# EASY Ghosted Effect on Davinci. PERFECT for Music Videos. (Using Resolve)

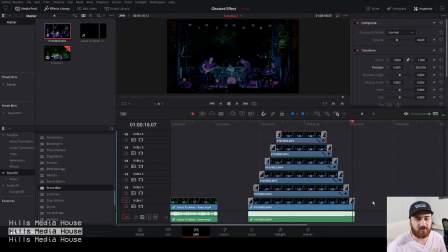[8:27]
So we have achieved still like a pretty cool looking effect. It's very kind of 80s, I'd say, in those kind of video clips there. So what I'll do in this is I'm finding that 40% opacity is a little bit too much. So for this, I'll go back through and I'll just change that to probably around 20%, I think.
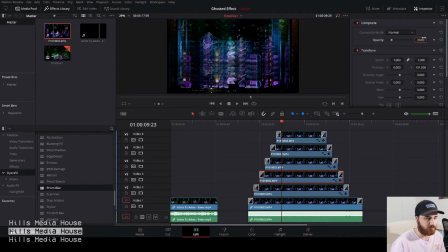[8:47]
So I'll just change all of those to 20%. So straight away we can see that it's still there, but it's not as dominant.
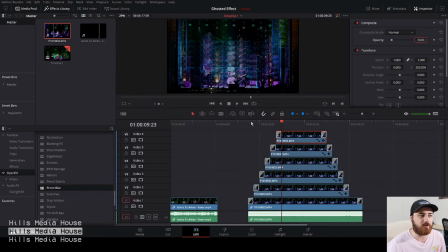[9:03]
So there is another little trick that I use to create this effect that little bit smoother and that little bit nicer. So I'll just play that now so you can see what that looks like with the 20%.
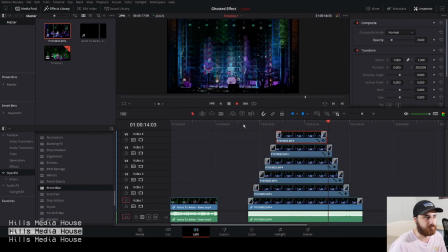So that's definitely much better. You can still see that the bottom clip is still easy to see. That's what I like to achieve, where that bottom clip, if I go back to that first example of the clip that I did,
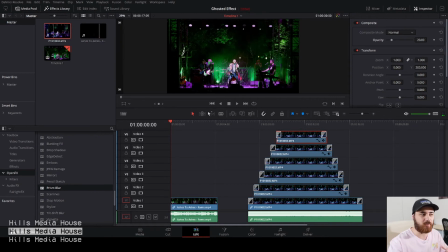[9:35]
in this one you can see that the bottom clip, or like the main clip, is still able to be seen. So you can still see that the singer and the guitarist and the keyboard player are all still there, easy to see. I'm not detracting from that.
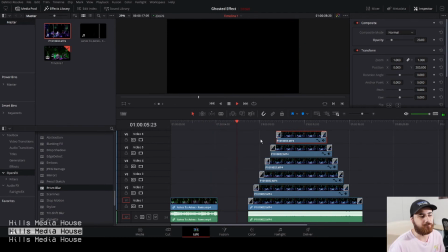[9:54]
So with this one, we've now achieved that. So you could just leave the clip like that if you wanted to achieve that with that little bit harsher look on those top ghosting layers.
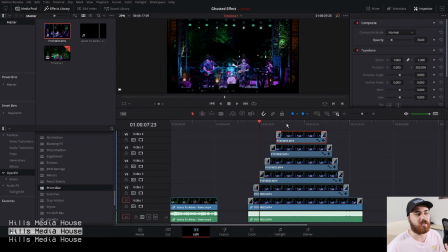[10:13]
But what I find to really smooth those layers off is I use the effect called Prism Blur. It's in your Open Effects panel under Prism Blur here, and I drag that over. I don't change any of the parameters in it at all. It's all just standard, just drag that straight over.
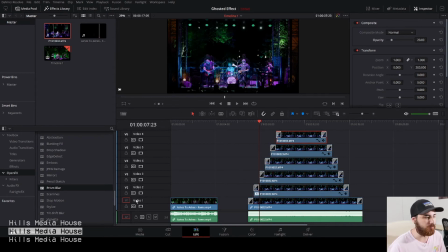[10:30]
Prism Blur is free with Davinci Resolve 16, so there's no charge. You don't have to have the studio version, the professional version, any of that kind of thing. So I drag Prism Blur onto each one of these clips here, and what this does is it blurs those
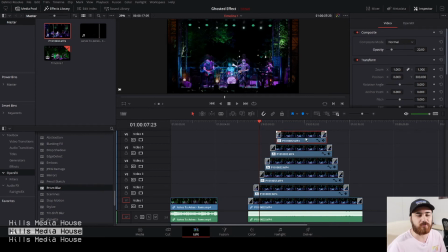[10:47]
clips that it's been put onto and softens them a bit and gives them more of that ghosted look. So I'll just turn off the top few layers here so we can see what that looks like.
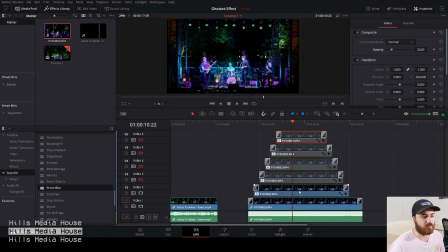[11:00]
So with this, we've got going to open, click on your clip and go into Open Effects to see where the effect is in Prism Blur here. And you can change the blur strength, Y position, X position, all that kind of stuff. We won't go into any of that in this video.
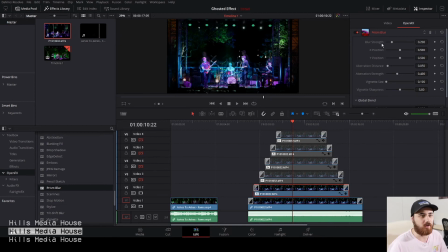[11:16]
If you want to know more about that, let me know in the comments below, and I'm happy to go into a little bit more detail with that in another video if you want. But with this, you just turn off the Prism Blur and see how the lights, especially up the top here, are really sharp still,
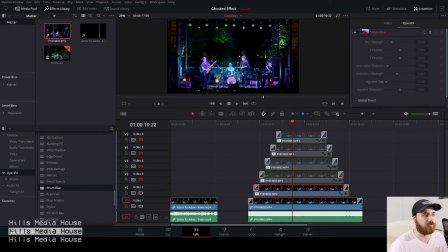[11:31]
and same goes for him and the drummer and the saxophone player and the drummer and the other band members as well. They are very sharp in this image. So when you turn the Prism Blur on, it just kind of softens that image a little bit and gives it more of that ghosted feel.
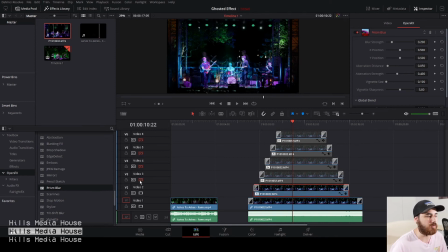[11:44]
So with that all on, I'll change the so turn the clips on with the video 3, 4, 5 and 6, and now you can see that it's created a nice blurred look to this ghost effect instead of it being so harsh. So I'll go again into what these look like with them.
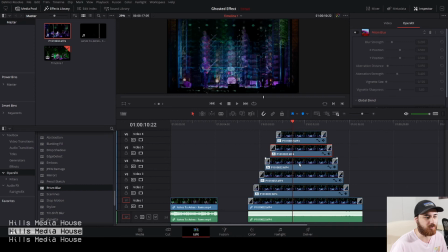[12:03]
So I'll turn without the Prism Blur on, so you can just see that it's still nice, it's still the effect there, but it's very cut and very staggered kind of a look. So with this, I just turn it on and you'll see that they slowly blur into each other and create a nice little soft kind of hazy look.
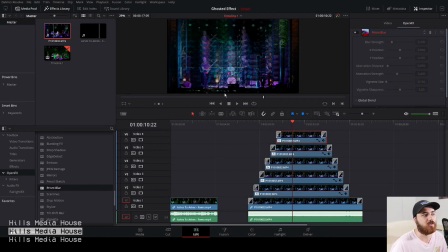[12:22]
And then we'll play that effect over again, especially on that top clip. Like, you can see that it's nice through there, and then all of a sudden his head is very in focus here. So we blur that off and it gives that nice effect. So I'll play this from start to finish again.